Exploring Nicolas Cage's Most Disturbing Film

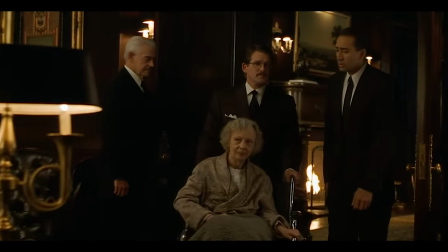What initiates Tom's journey is when he's hired by a wealthy widow simply called Mrs. Christian due to his adherence to his client's confidentiality to
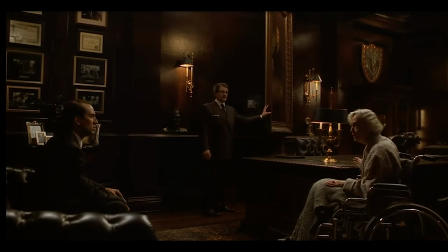investigate a mysterious film discovered in her recently deceased husband's private safe that supposedly shows the graphic murder of an unidentified girl.
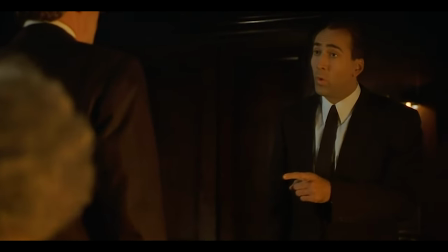To us, it's obviously a snuff film, but Tom initially refutes it as a work of extreme fetishized fiction and
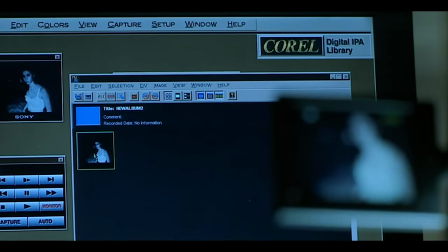begins by examining the footage to uncover details that will lead him to the ultimate truth.
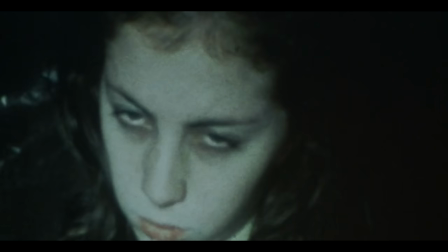What makes it such an unnerving watch is how it grounds the snuff film within such a mundane, ordinary setting,
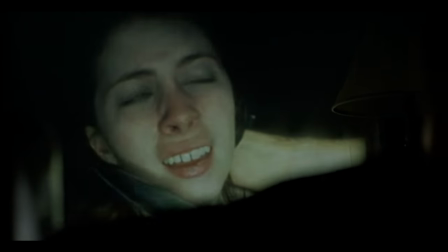while keeping the specifics of the film itself largely mysterious until Tom can verify its authenticity.
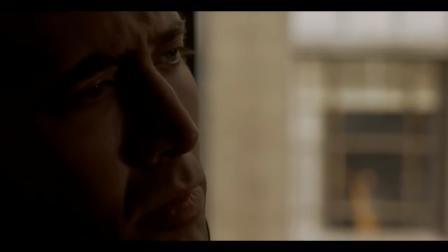I mean, it isn't really a surprise when Tom eventually discovers the diabolical monsters behind it,
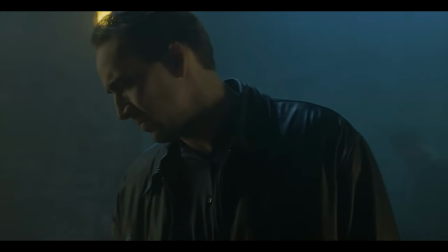but I do like the element of doubt that regularly comes up when Tom struggles to find another snuff film in the illegal markets across LA.
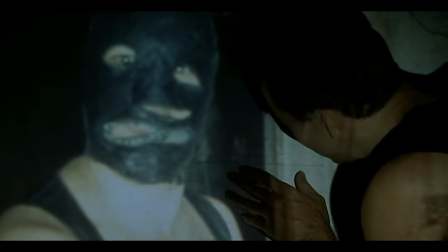At first, there is something enigmatic about it,
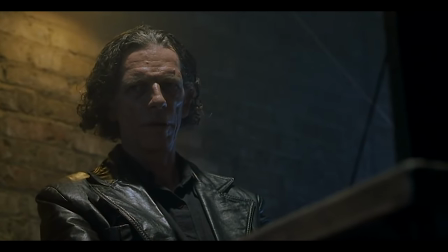because even the sleaziest and sadistic of illegal sellers rejects snuff as nothing more than an urban legend,
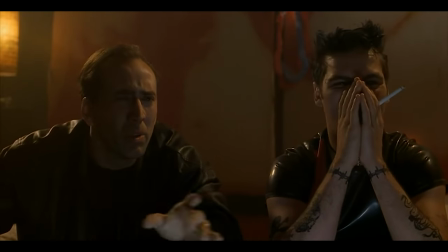and the imported content Tom does find is completely fictional,
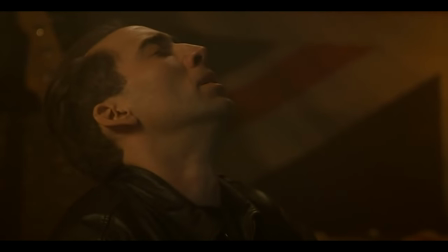validating his original suspicion if indeed it is still incredibly distressing to watch.
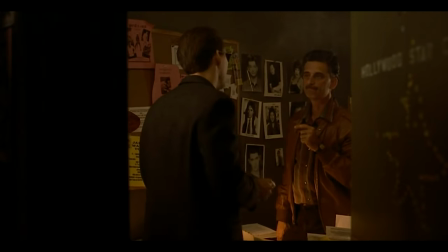This isn't really a spoiler, but going into it, I always thought Tom was going to be investigating multiple snuff films,
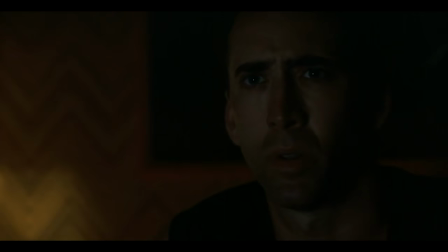yet it's actually just the one, or at least the only one we know of,
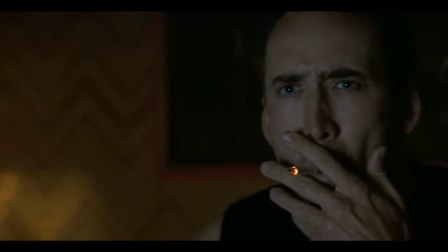which I guess further heightens the sense of realism because to get access to something this
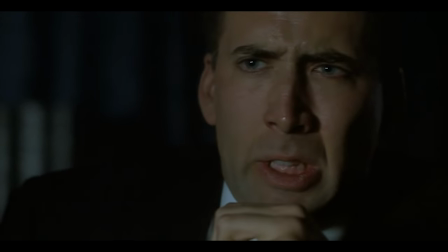hellishly depraved likely requires a very substantial amount of power,
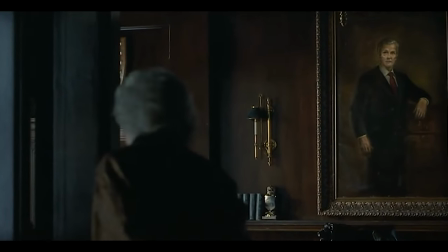wealth, and connection.
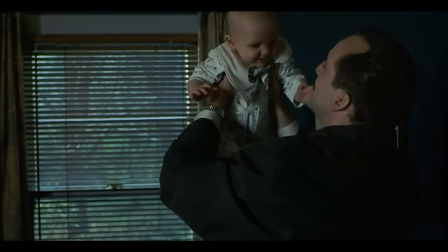Before Tom enters the illegal underground, we actually spend a fair bit of time getting familiar with Tom's peaceful,
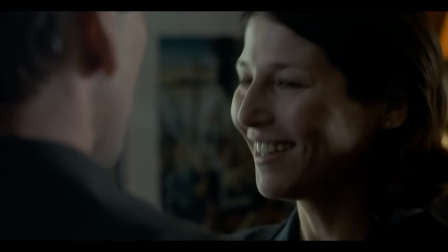humble home where he lives with his caring wife and baby daughter, far removed from the dangers of the big city.
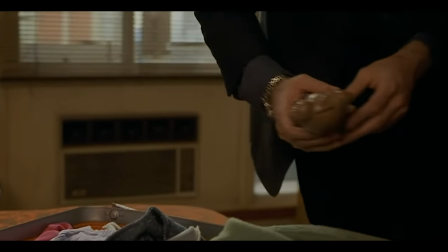It helps instill this theme of innocence that becomes lost as Tom's investigation continues.
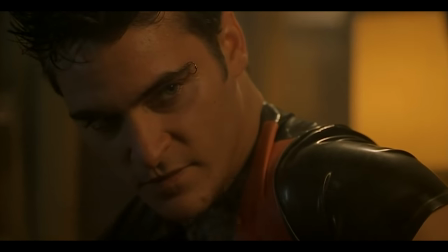It's conveyed not only through the victims and good people he meets along the way,
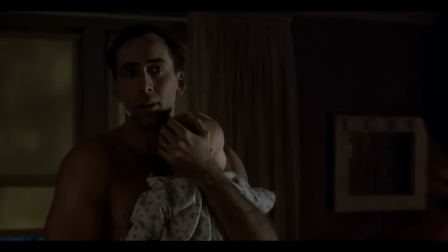but also himself, who you could say is the opposite to Morgan Freeman's apathetic detective in Seven.
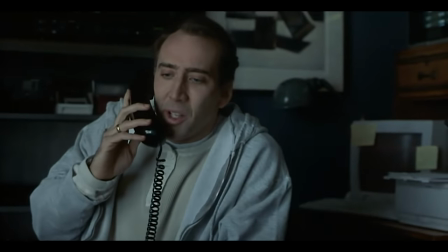Tom is a man with a hopeful and moral outlook on the world,
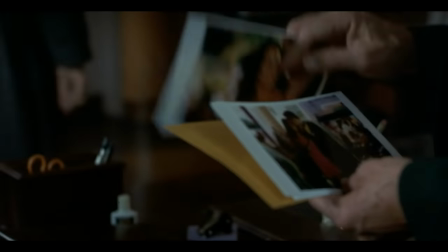and channels that energy through his family despite the cynical and immoral things he witnesses while working to expose cheaters,
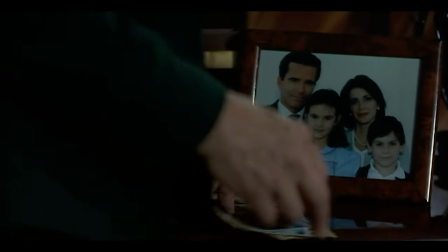liars and the corrupt as the cold opening suggests. He has this stern, stable,
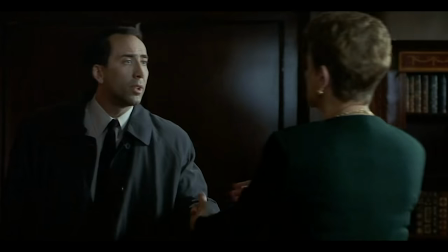unflinching composure that allows him to emotionally disconnect from his work while remaining sensitive to his emotionally fragile clientele.
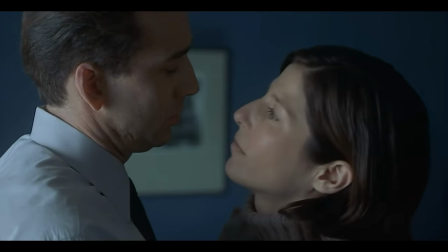We see two very distinct sides to Tom, one lovingly devoted to his family,
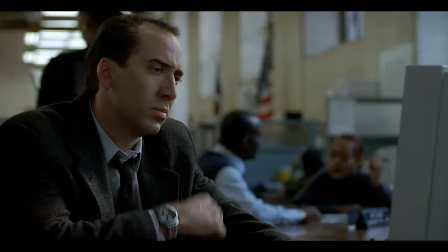and the other professionally focused on completing the job at hand.
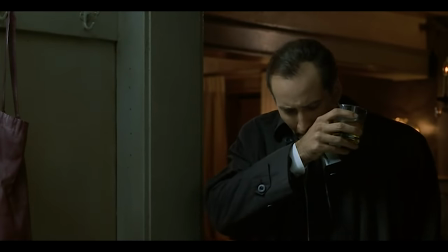However, this composure doesn't last for long, because after being left physically petrified by the snuff film,
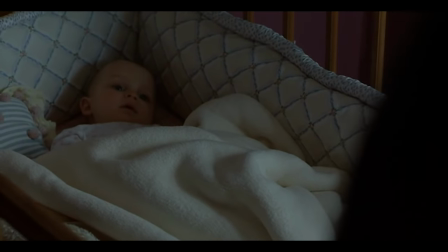he returns home and just stares at his daughter, inferring to his fear for the terrible things he hopes not to be true,
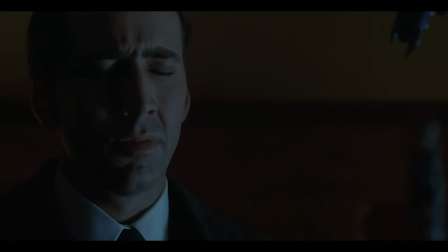as he wishes for his daughter not to grow up in a world filled with the nefarious monsters he's ultimately about to encounter.
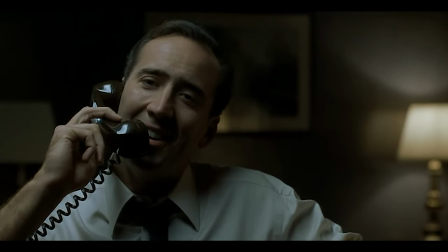As a husband and father, that need to protect his loved ones becomes even more urgent,
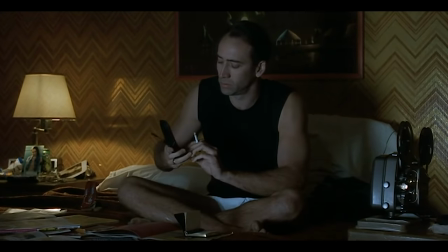and to bring back a constant sense of levity and normality,
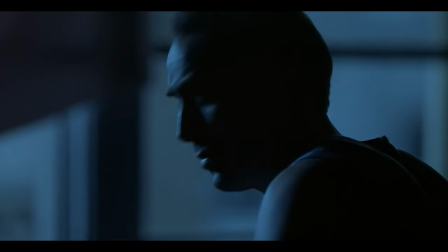Tom calls his family on regular intervals, only to lessen communication when he sinks deeper and deeper into the hellish abyss.
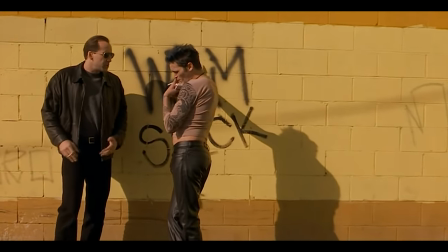The symbolism it displays is a world of saints and sinners, and once Tom gets a taste for how evil the world can truly be,
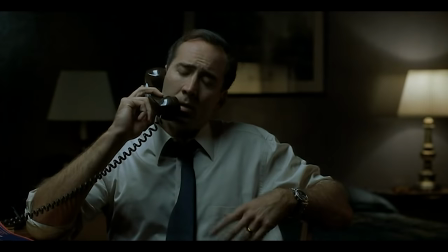he begins to transform and deteriorate, from calm and composed to emotional and desperate,
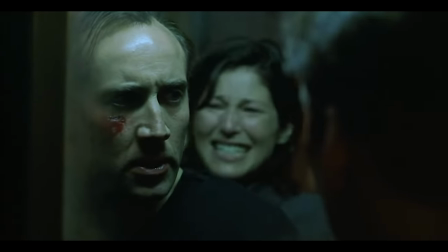eventually tapping into his own inner violent self, another side of him he never knew existed.